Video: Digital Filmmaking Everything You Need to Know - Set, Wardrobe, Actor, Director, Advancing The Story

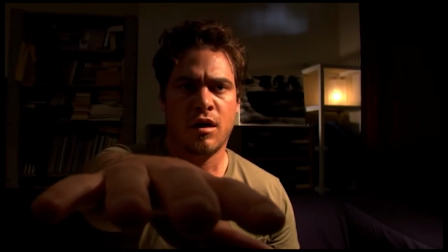24:57 He was panting, getting into character, leaning back. And then we kind of move the camera in.
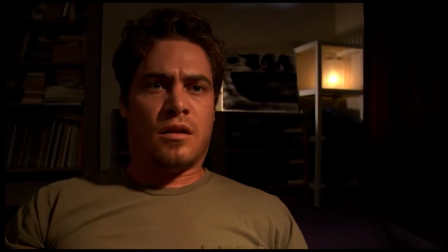25:02 The camera's kind of bobbing a little bit left and right. And the reason being is that it's on a jib and not a dolly. You don't really have a lot of control over the left and right movement when you're on a jib.
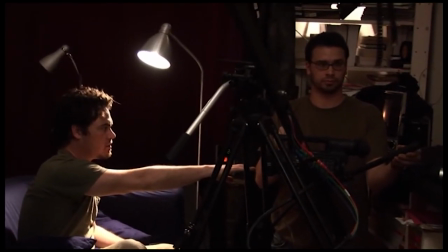25:10 Raise your hand a little bit, David. Off to the right a little bit more, to your right. To your right. Yeah, right there.
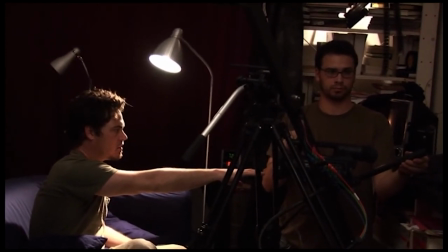25:17 Lower it a little bit. Right there. Stand by. and action
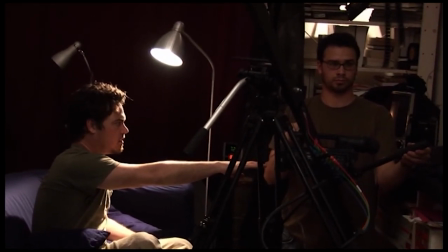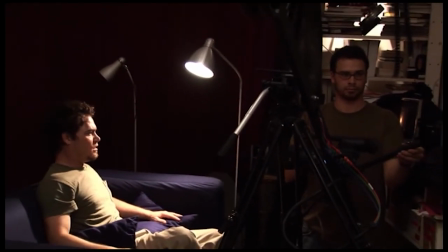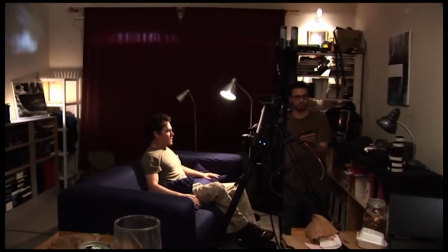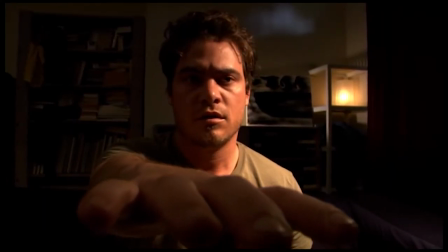25:37 one more time adjusting his hand up into the frame a little bit more to the left of the frame to kind of fill in that dead space
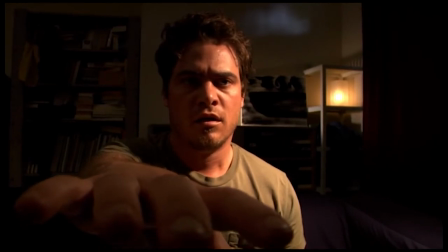25:49 and here he is starting to pant and get into character and then he leans back and we move in with him
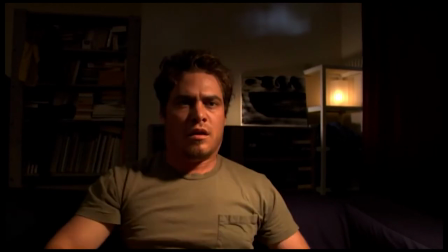25:55 very slowly this time
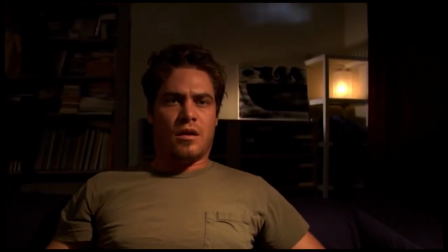25:58 what the DP is giving me is just a lot of different takes on the same kind of an action from the camera side and that's It's a really
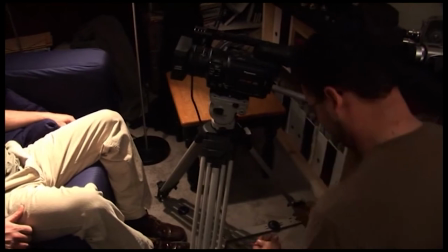26:05 good thing because it gives us a lot more options later on in post-production. And here's when the DP is setting up the camera on a tripod so we can get a more
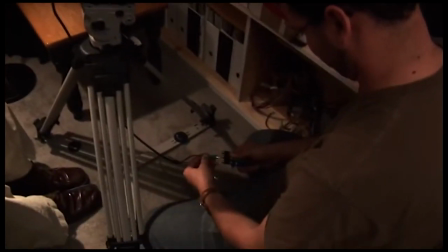26:14 steady shot because we realized that we didn't like the whole bobbing left and right of the movement of the camera there,
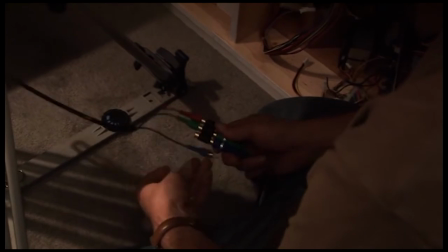26:18 so we wanted to get at least a couple of steady shots before we closed that scene.
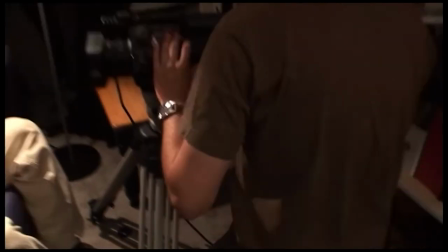26:22 And here he's hooking up the YRB component cables so that I can watch what he's doing on the monitor, on the professional monitor.
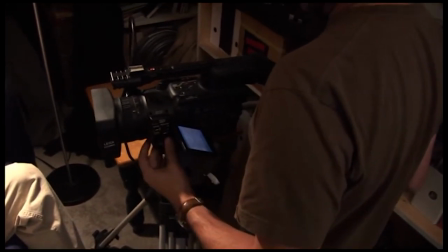26:30 He's leveling the camera right there, adjusting his LCD, panning the camera, taking a focus, getting into position.
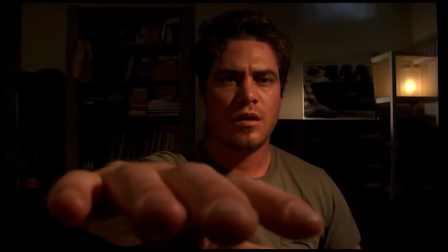26:37 And here we get back to Jake and he's raising his hand, position, getting into character.
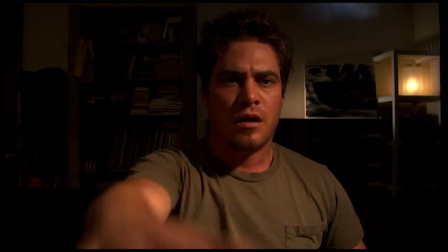26:43 Here he's starting to pan and he drops his hand and leans back.
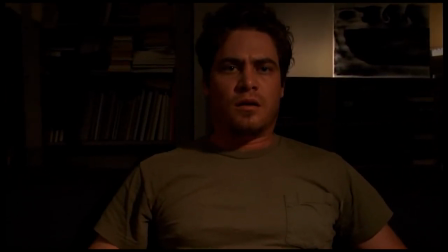26:48 And this was just a zoom, just to kind of illustrate the difference between an actual camera moving in or zooming in.
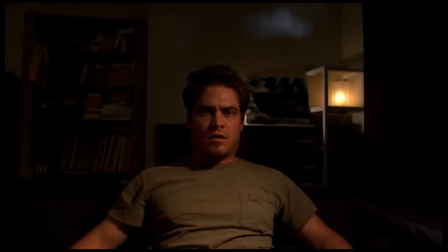26:57 Here he's dropping his hand again Leans back And we move in with him again really slowly
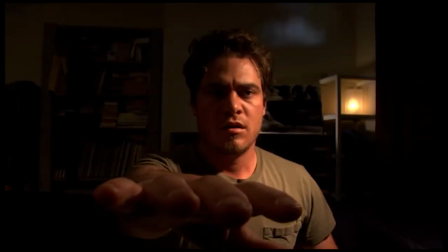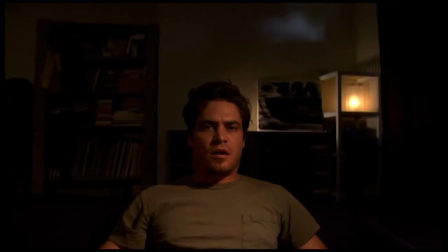27:10 This time he drops his hand And we're kind of going to move in with him again This time there's a lot more headroom It's an unacceptable shot
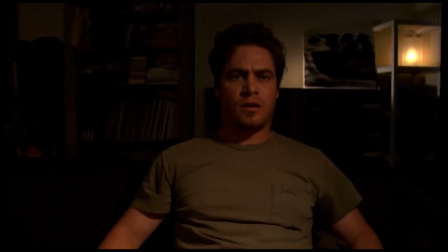27:20 This time he just dropped back And we just tilted down with him And here we are putting some water on his face To make it feel
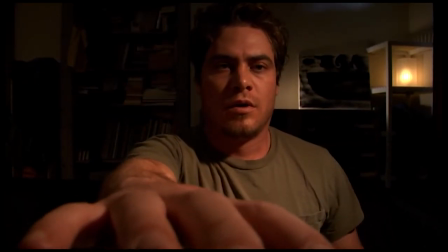27:26 like he's a little bit more sweaty We weren't charming him there
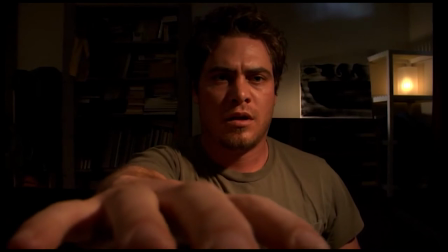27:33 and we're going to have him drop his hand, lean back, and just tilt down with him.
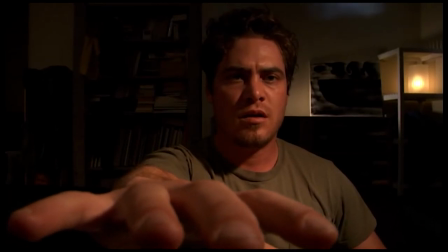27:37 This is the actual shot that we end up going with. The reason being is it just felt a lot nicer than the actual shot where the camera moved in closer to him.
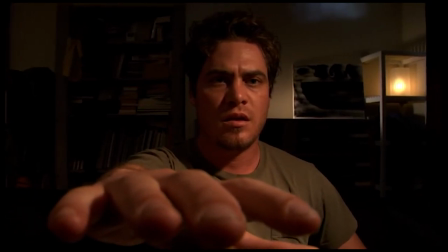27:46 If it were on a dolly, it probably would have felt a little bit nicer, but because it was on a jib, it was kind of bobbing left and right. It didn't quite feel right.
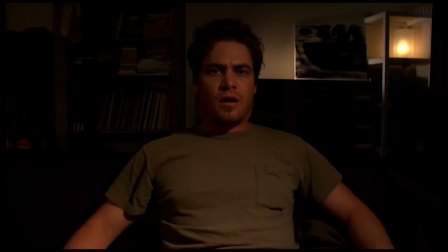27:55 And there's another tilt down with a tripod. You'll find that the tripod is really the most useful implement on the set.
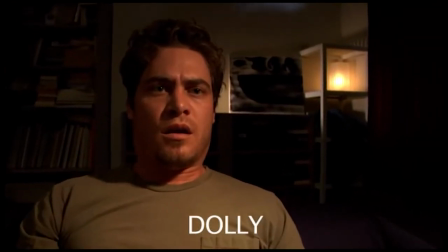28:01 The last thing I want to do is kind of really demonstrate to you the difference between a dolly shot and a zoom shot.
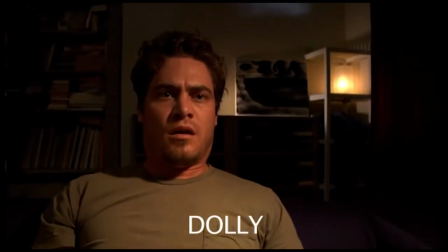28:07 And here we are again. This is a dolly shot. And here is the zoom shot. And I want you to look at the change in perspective when you're actually using the dolly. You actually feel like you're getting closer to the actor.
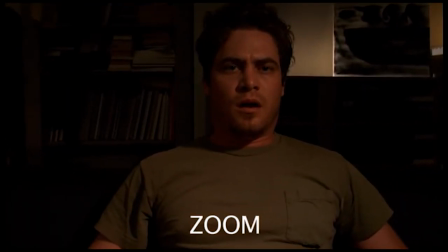28:19 Whereas when you zoom, you're just magnifying a certain part of the frame. The dolly shot always feels more natural because we as human beings can approach a subject. we can walk closer to it and the perspective changes with it. But a zoom shot, on the other hand, always feels fake, because our eyes can never zoom.
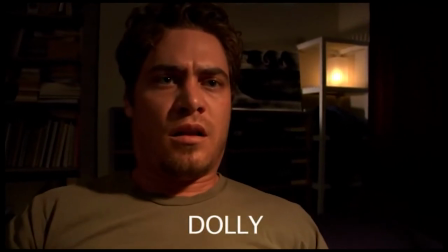28:36 We're not bionic, we don't have that ability to zoom into a certain aspect of shot.
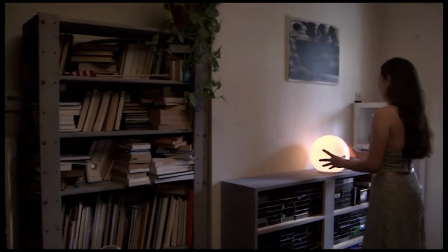28:41 We can either dolly, or we can cut with our vision from let's say a wide shot like this one, to a medium shot,
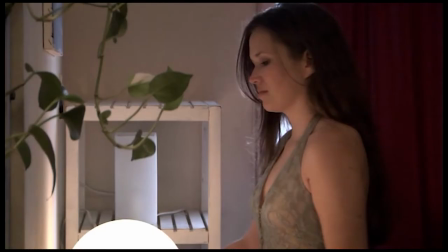28:50 and then cut again to a close up. It's really easy to prove it to yourself.
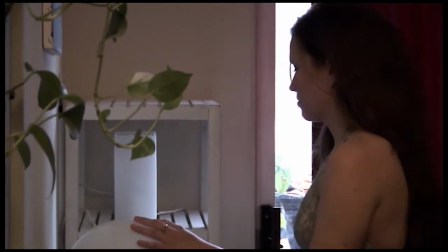28:54 Just look around the room that you're in right now and look at different objects and see if you can actually zoom in with your sight onto any one individual object.
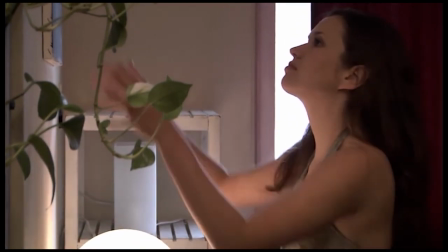29:01 You can't do it.
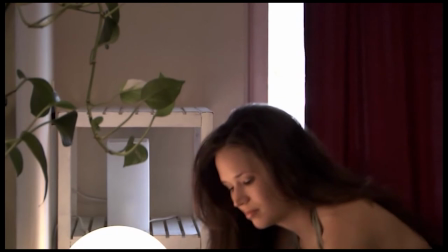29:02 The only thing you can do is you can actually get up and actually get closer to the object or you can look at object A,
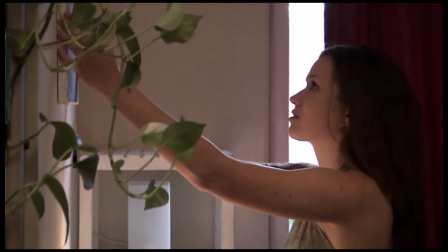29:08 object B, object C or look at it closer with your vision from a wide shot to a medium shot to a close-up but you're always cutting or
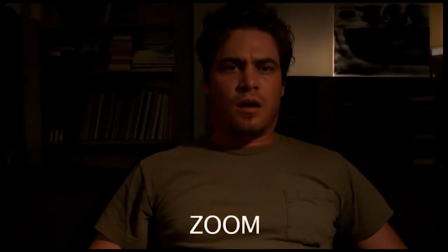29:15 you're dulling, you're never zooming. But we are not able to zoom in real life so that's why zoom shots always feel fake and unrealistic, and they take the audience out of that suspended disbelief that they're actually watching something that's a reality somewhere else,
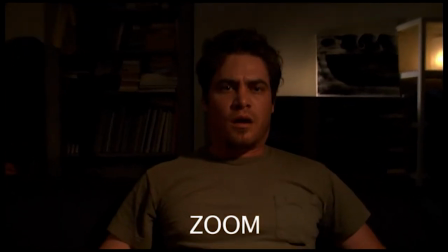29:30 and it just feels like you're watching actors on the set. So you want to try to avoid zooming unless you're doing something more cliche or something for effect.
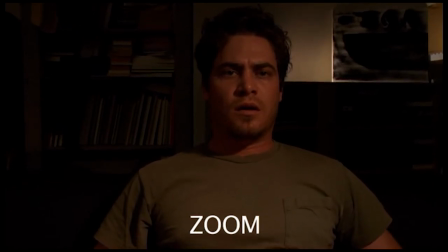29:38 Dolling and cutting is usually where you want to stay at. Those are the things that actually feel most natural to the audience.
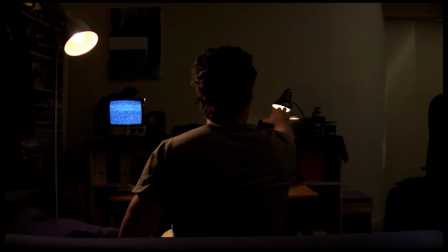29:45 Okay, so in this shot, essentially all we did is just whip the camera over to the other side of the couch and we kept the lights pretty much exactly where they were. We didn't really have to do much relighting. The practical light on the left side is still kind of rimming the left side of his body and
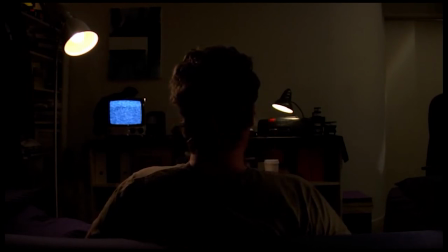30:05 we also have the 650 watt tungsten Fresnel bouncing against the ceiling and still bringing in all that soft fill light on the right side of his body.
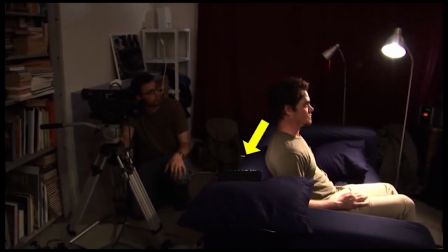30:14 You'll also notice that we used a light panel on the right-hand side right there to fill in the right side of his face and give him a little bit more edge and more separation from the background.
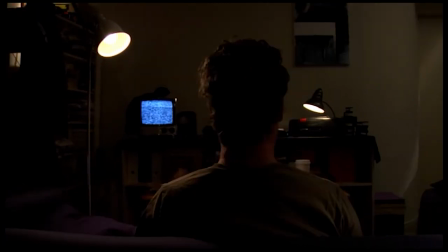30:24 The reason we did this shot for is because this is when he comes out of his world, and we wanted a shot where we see his face from the front and also from the back,
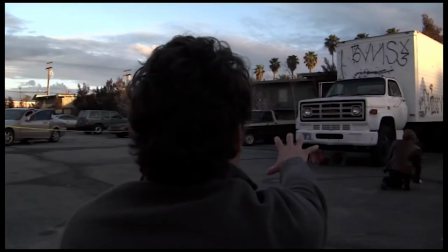30:32 and this matches up with where he's on the crime scene and he's watching the two detectives.
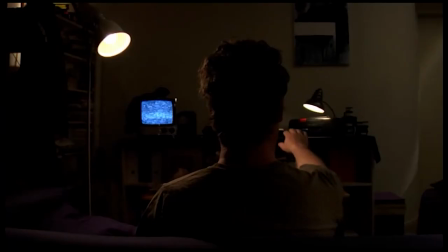30:37 So we We use this framing when we actually shot the crime scene much later on, a few, you know, four or five days later on, and we try to match the frame as closely as possible when he's sitting down at the crime scene watching the two detectives.
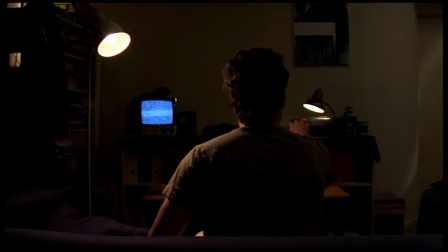30:50 So you'll see him kind of reaching forward there, allowing us to do a little bit of effects later on, and he kind of, he's panting and he lays back.
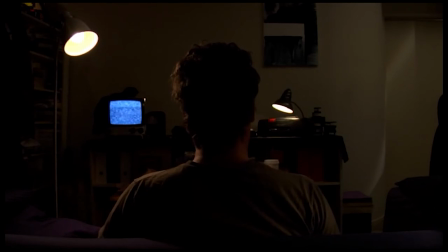30:59 And the thing is that he has to keep panting exactly the same way. You can see his shoulders kind of rising and lowering, because if he doesn't do that, it it will cause another kind of jump cut. That jump cut is not just a jump in the action or in the time space, it is a jump in the performance as well too,
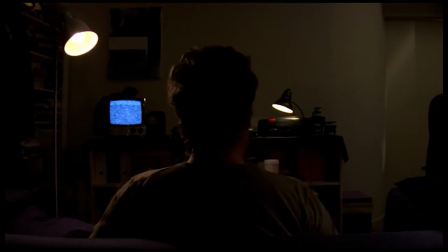31:16 because something he was doing on another shot, this is supposed to be the reverse angle of that shot just over his shoulder. And if he's not performing the exact same type of action, the exact same type of intensity, it just won't work. The audience will feel cheated. It just won't cut properly. And here's a closer shot.
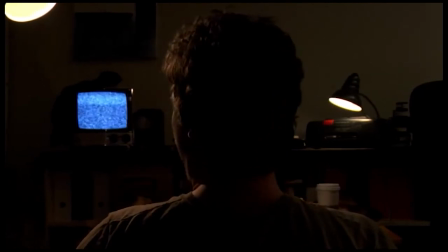31:34 You always want to shoot a little bit of a closer shot. You know, even when you feel like you've got the wide shot and you're very confident of it and everything's great, you always want to shoot one shot that's a little bit closer, just so you can have a slightly different perspective in post.
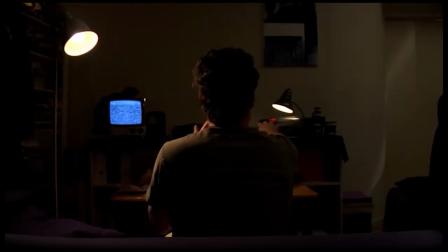31:46 You never know if you're going to need it later on. Another thing that you'll notice is he's turning his face all the way to the left and all the way to the right. And actually, you'll hear me in the set, and I was exactly telling him to do that. I was telling him to keep turning his head until it would actually hurt him a little bit, because if he turns it until he's comfortable, you still won't see his face turning all the way to the camera,
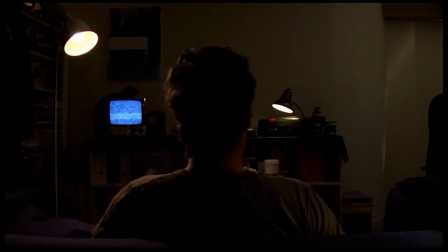32:05 he has to continue turning without turning his shoulders until he actually feels that it's uncomfortable, and that's when it actually looks good to the camera. It's just one of those things that, you know, he as a professional actor understands he has to make a few sacrifices.
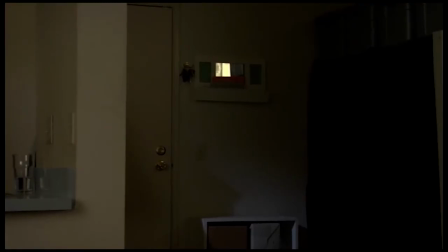32:18 Now for the next shot, all we did is just kind of brought him into the apartment. We just turned all the lights around, and we got him actually coming into the apartment for the first time. We had a whole different set of lighting on him. We essentially shot all the things that we needed from the other scene first, and now we brought him into this other scene,
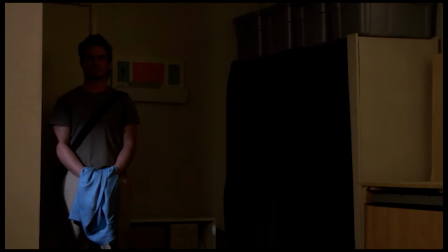32:35 whipped the lights around, and got a whole different set of lighting arrangement. You can see there's a little bit of a bluish light on his body there,
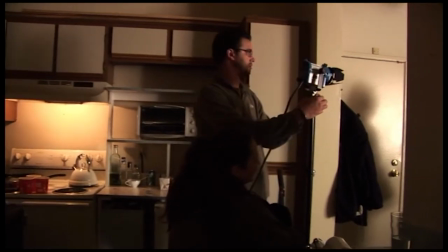32:43 and we intended that to kind of feel like it's kind of some kind of a skylight or maybe a kitchen light of some sort.
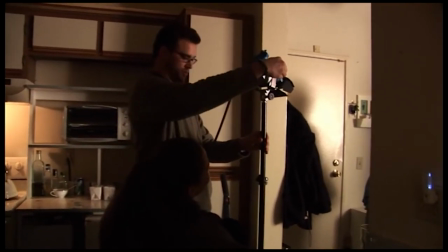32:52 So there's the DP adjusting the light that's going to end up causing that blue light to happen on Jake's body.
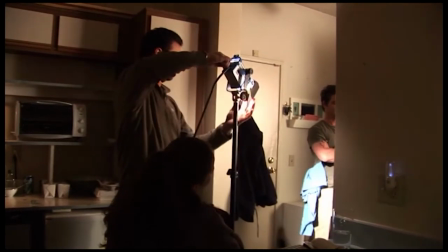32:58 And there's the actual light coming out of it. He's spotting it in and out right now and adjusting the barn doors to get that exact right pattern on him.
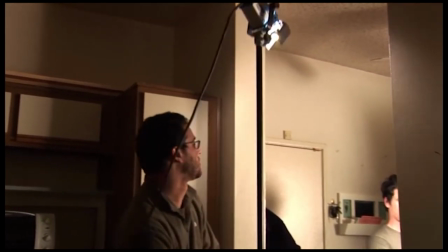33:05 He's actually moving it up right now to get a little bit of a higher angle to get it to hit his face.